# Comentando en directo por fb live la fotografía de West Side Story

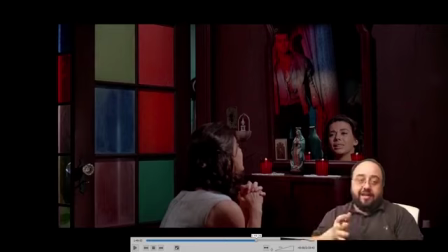[40:01]
evidentemente es un focazo con luz roja, o sea con una gelatina roja a lo bestia con lo cual queda justificado porque estás viendo esta puerta al lado, si no tuvieses la puerta al lado de golpe es porque tiene este rojo que podría ser porque hay varios momentos de la película sobre todo en
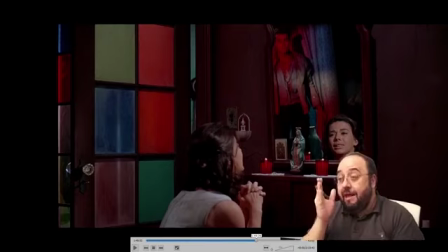[40:18]
el quinteto, etc que de golpe te ponen una imagen así como muy saturada pero siempre intentan justificarlo con que cerca hay un
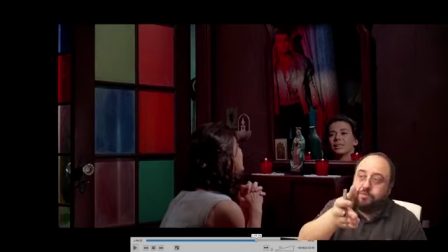[40:26]
neón o una puerta y estas puertas juegan a este color y si os fijáis,
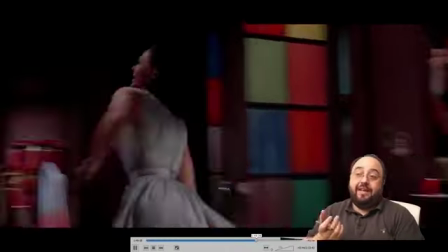[40:30]
Tony ahí está rojo, rojo, rojo y pasa hacia el blanco viene de cometer un asesinato una pelea, con cuchillos, bueno,
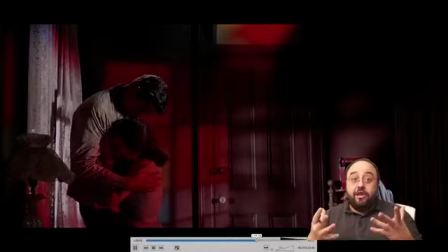[40:39]
eso es complicado pero fijaos como la habitación de golpe ha pillado todos esos tonos de color
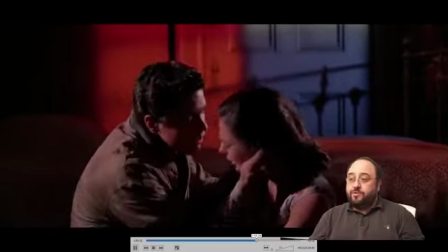[40:45]
y cuando caen al suelo y esto para mí es una escena maravillosa fijaos en esta locura
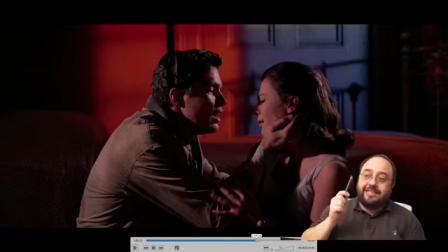[40:51]
visual que es que él está rojo y ella está azul cielo él está en el infierno y ella es el cielo realmente este juego de colores
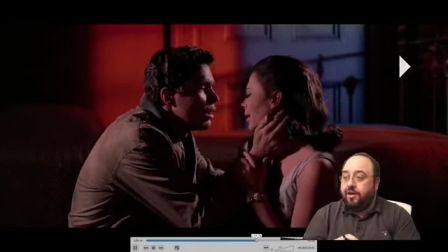[41:01]
dentro de la película es espectacular funciona como un tiro y si os paráis a reflexionar
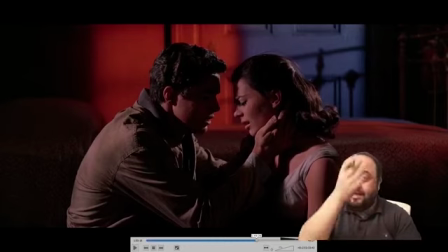[41:10]
esa puerta no puede proyectar esos colores tan grandes porque son ventanitas pequeñas de color con lo cual a nivel práctico lo que ha hecho el director de fotografía con el director,
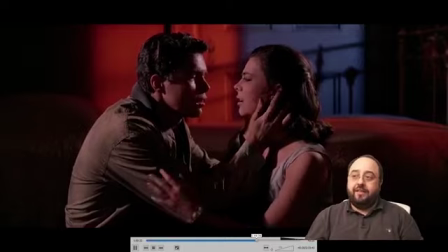[41:22]
con todo el equipo es decidir que esos colores tienen que tener presencia ella es el cielo es el infierno
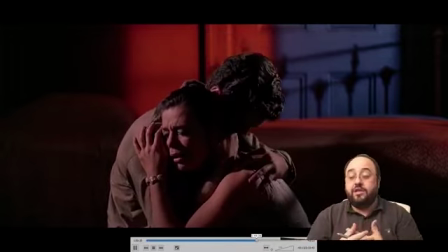[41:29]
dice que lo siente, no sé qué y empiezan a cruzarse entre ellos y este juego de las paredes con el rojo y el azul
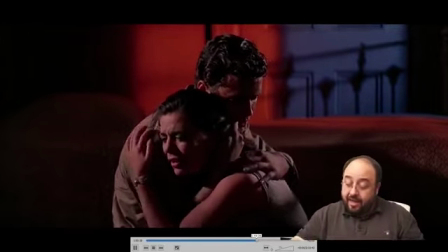[41:37]
empiezan a girar entre ellos, luego cuando Anita vuelve que es la hermana de ella y empieza perdón, me mando mensajes hasta ahora
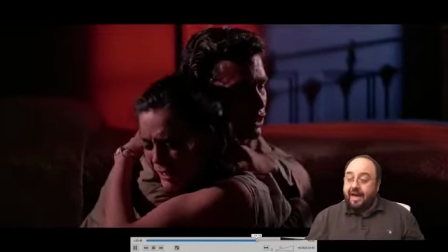[41:46]
cuando la hermana perdón, la novia del hermano llega a la casa también hay este juego de rojo y azul constantemente,
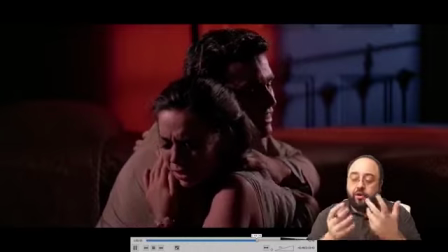[41:55]
porque realmente el rojo y azul se vende mucho como cielo e infierno
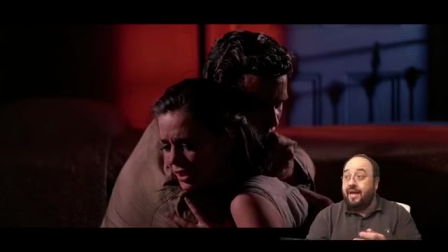[42:01]
constantemente como dice Juanda él está en la oscuridad y ella está en la luz realmente es el juego dramático fotográfico de esta película, están constantemente jugando con claroscuros poniendo tal personaje que es bueno porque es que para mí,
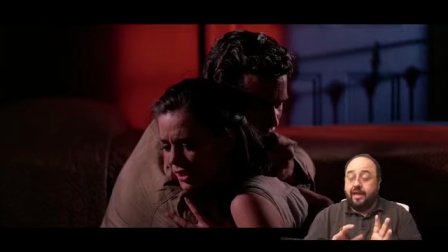[42:17]
excepto ella todo el mundo es bueno, todo el mundo es malo o sea, realmente en esta película lo de los buenos y malos es muy discutible, pero sí que hay momentos que hay unos buenos y hay momentos que hay unos malos con lo cual el director juega a ir colocándote con estos colores
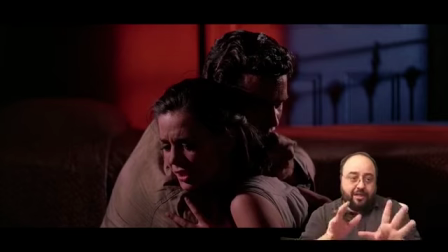[42:31]
hacia un lado o hacia otro voy a dar un poco de resumen de las cosas que estáis diciendo dice Rubén Arellano, habláis de arriesgar en posproducciones enfocando, pero hay que reconocer que para huevos fue The Artist en el 2011 en blanco y negro que produjo le eche tantos huevos y luego si hay
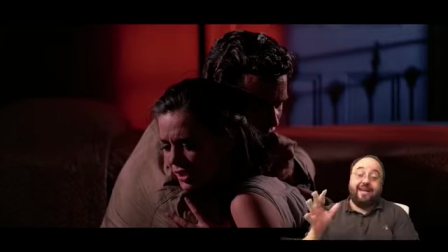[42:47]
un buen número de premios yo creo que hay que hacer cosas muy locas y acertarás esta película en el año 61 era muy loca o sea, acertaron The Artist en blanco y negro en el 2011 yo no lo veo tan raro creo que me llamó más la atención que la lista de Schindler, no sé, debe ser el 96, 97 fuese blanco y negro,
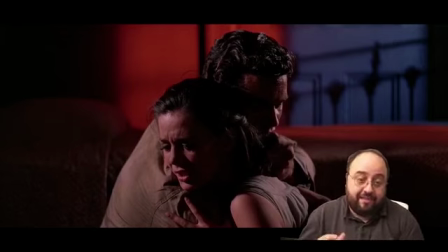[43:05]
que no odia artist, que tiene un sentido dramático que sea no solo blanco y negro, sino encima muda más cosas pregunta Héctor Mojio si se subirá al directo después de emisionar con alguna plataforma, estará en mi Youtube y estará colgado aquí, evidentemente
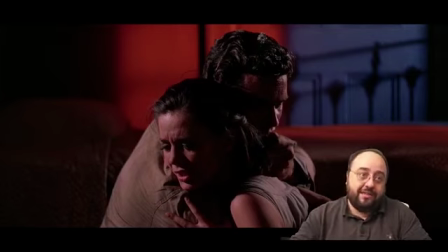[43:25]
Jesús Lafonso dice que ganó 10 Oscars es una película que lo petó bastante Federico Tomás pregunta si usaban arcos de luz tan grandes en los escenarios usaban rebotes del mismo tamaño para diferenciar a los personajes del fondo los arcos se usan principalmente son luces muy muy grandes para fondos y para tirarlas desde muy lejos evidentemente usaban también
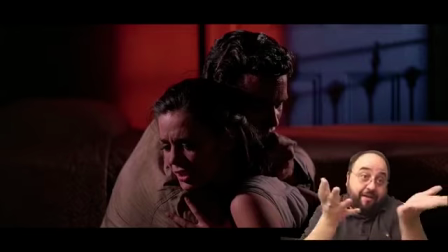[43:44]
fresnels o bueno esas luces de Mollrichos de la época que también habían de menos potencia
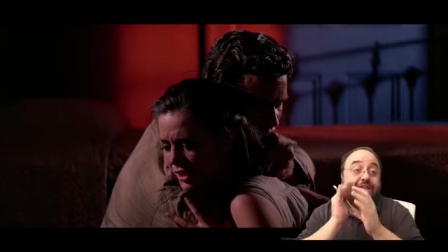[43:55]
Daniel Villavicencio personalmente no me gusta mucho el exceso de rojos pero el uso de los colores de un momento a otro es impresionante, mucho trabajo veo efectivamente, además por favor, tened en cuenta que os estoy mostrando una película de dos horas sin la música que es un prota más la película,
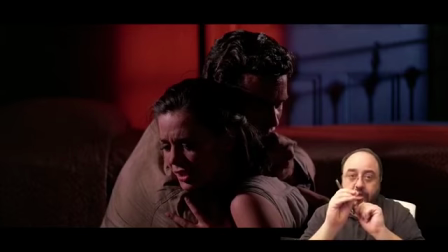[44:11]
y os estoy enseñando fast forward a momentos concretos o sea, quiere decir que la película va teniendo evolución de golpe, baja en el color para que cuando entre color te sea una hostia más grande o de golpe empiezan a quitarte color gradualmente, con lo cual
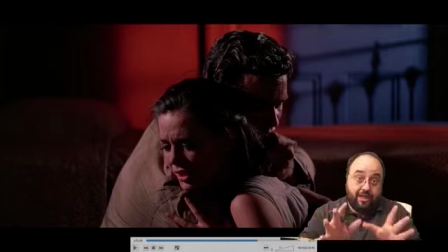[44:26]
las transiciones que estáis viendo aquí son muy abruptas y en la película no lo son tanto, o sí, depende del momento Héctor Moggio dice,
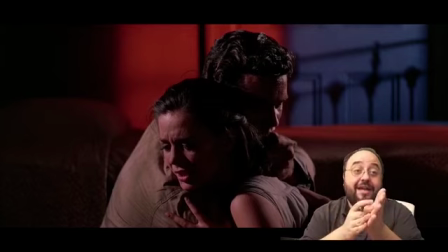[44:34]
¿tiene relación el uso del color rojo ahí con la escena anterior en la pelea donde el fondo de la misma es la infraestructura del metro totalmente rojo? Sí, sí, sí el rojo es el color de la muerte es el color de la sangre, es el color de la violencia en West Side Story es cuando de golpe tenemos
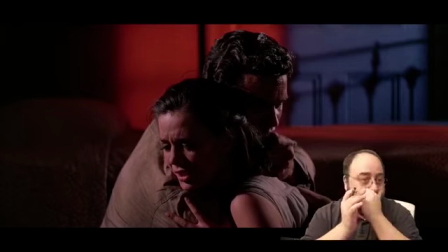[44:53]
el rojo sangre es porque hay mucha violencia en este plano o sea que realmente tiene mucha presencia por eso Quique Moreno dice, observo las sombras la referencia religiosa con la crucifixión si, si, es que realmente la peli está llena de iconografía y son cosas super simples de hacer lo que pasa es que
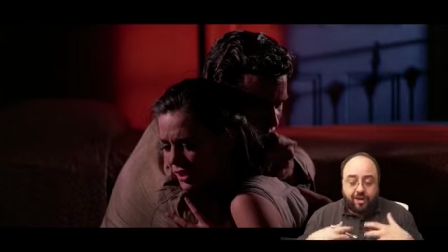[45:10]
hay que reflexionarlas mucho en rodaje pero no en rodaje, en preproducción y de golpe tener pensado de fijaos la puerta esta que llevo hablando rato que proyecta estos colores de golpe tiene que tener el diseñador de producción,
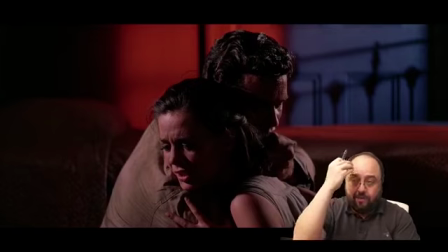[45:24]
el director de foto y el director la conciencia de que desde el minuto que entremos en esta sala vamos a estar enseñando estos colores de las puertas para que cuando lleguemos a esta escena al espectador no le parezca raro que de golpe tengamos estos colores super locos proyectados sobre la pared o sea
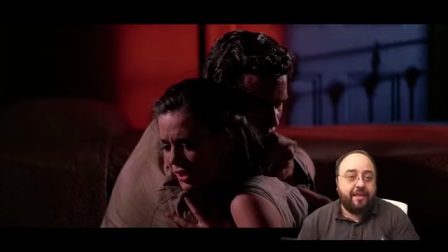[45:40]
que María Kido dice luego nos dices cuando veas el próximo vídeo que no me lo quiero perder no lo sé,
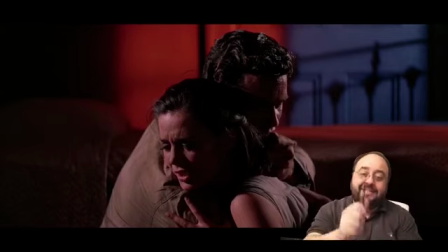[45:46]
proponerme películas probablemente la siguiente sea hasta que llegó su hora Once Upon a Time in the West de Sergio Leone que me flipa lo bueno de estas películas es que West Side Story no tengo ni preparármelo, lo único que he hecho es apuntarme los códigos de tiempo de los momentos concretos que quería enseñar porque la peli me la sé en memoria y con la de Leone me pasa un poco igual
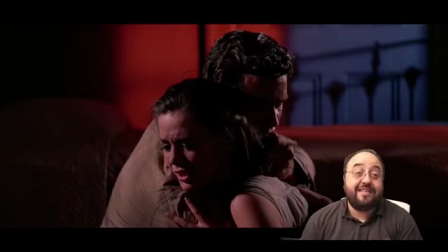[46:07]
Pedro Elías dice con el tema de los tonos de piel hemos visto cantidades y variedades de temperatura de color pero los tonos de piel siempre están perfectos ¿cómo lo logran? iluminándolos por separado la luz que les llega a ellos es directa y si os fijáis en este plano que tenemos congelado justo encima
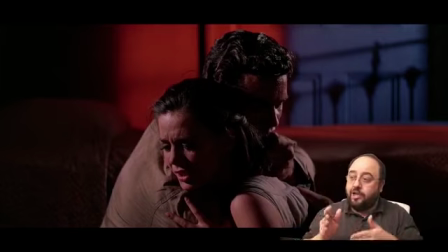[46:24]
es una luz súper dura que está cortada sobre ellos prácticamente a la cama no le da a la cama le da alguna fuga, algo más que entra de blanco pero allá le da el rojo y le da el azul y está en oscuridad o sea que realmente lo que hacen es separarlos mucho mucho del fondo con luces muy duras por eso en la época
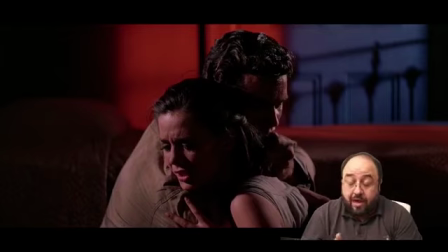[46:45]
tenían que usar luz muy suave perdón, luz muy dura, porque con luz muy suave esto no lo conseguirías Sandra B. Álvarez dice que la LAN tiene referencias de color de esta película, obviamente y muchas más cosas, no solo la referencia de color también tiene muchas referencias de montaje cámara
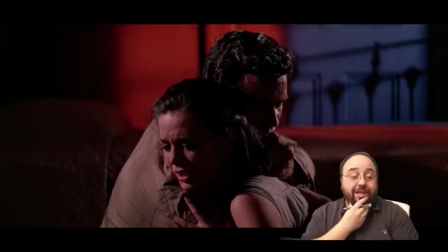[47:00]
de movimientos de cámara, etc Ian de León pregunta en tu opinión, si esta peli la viera en blanco y negro ¿tendría el mismo esfuerzo o perdería? perdería totalmente, total y absolutamente es otra película y perdería este punch visual que tiene y
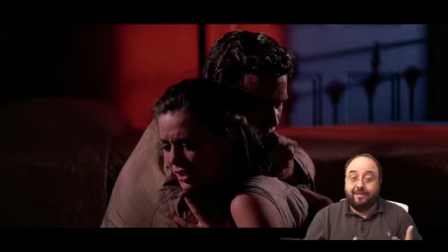[47:14]
esta agresividad visual que le da directamente esta personalidad tan maravillosa de fuerza de color
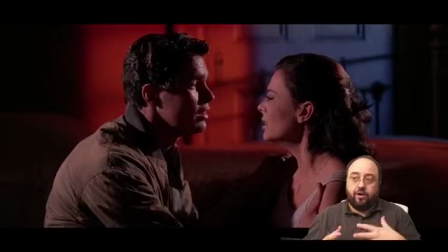[47:25]
pensad que se están jugando constantemente con el rojo y el azul pero también tiene mucha presencia verdes,
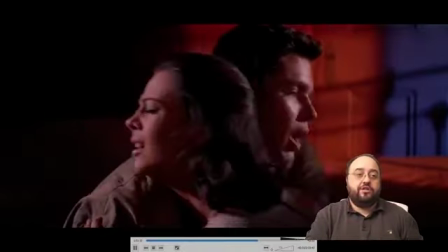[47:30]
amarillos y otros colores es una película que vale la pena
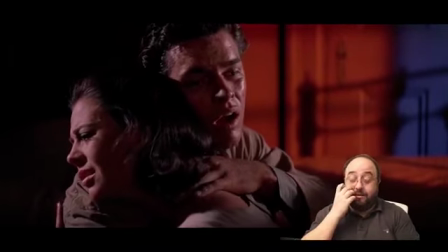[47:34]
echarle un ojo una pantalla calibrada si podéis ir al cine a verla en alguna reposición de filmoteca os va a encantar porque es que es un cine
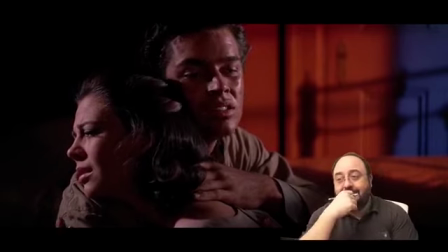[47:41]
para verlo en pantalla gigante fila 4 y dejarse absorber por la música y dejarse absorber
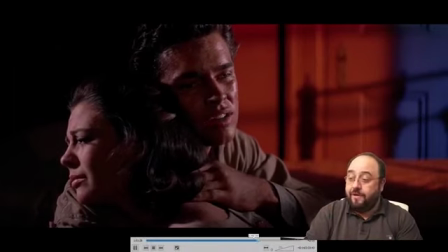[47:48]
por esta luz y color super loco voy a ir acabando
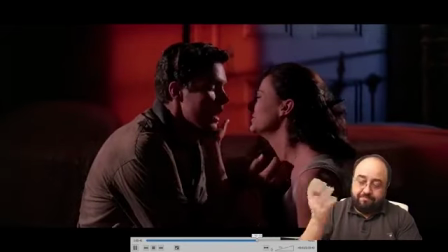[47:53]
bueno aquí hay la evolución de la escena que van saltando azul y rojo
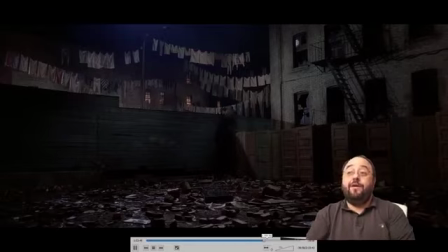[47:58]
constantemente pero voy a ir acabando con el final de la película y ahora es cuando viene el spoiler definitivo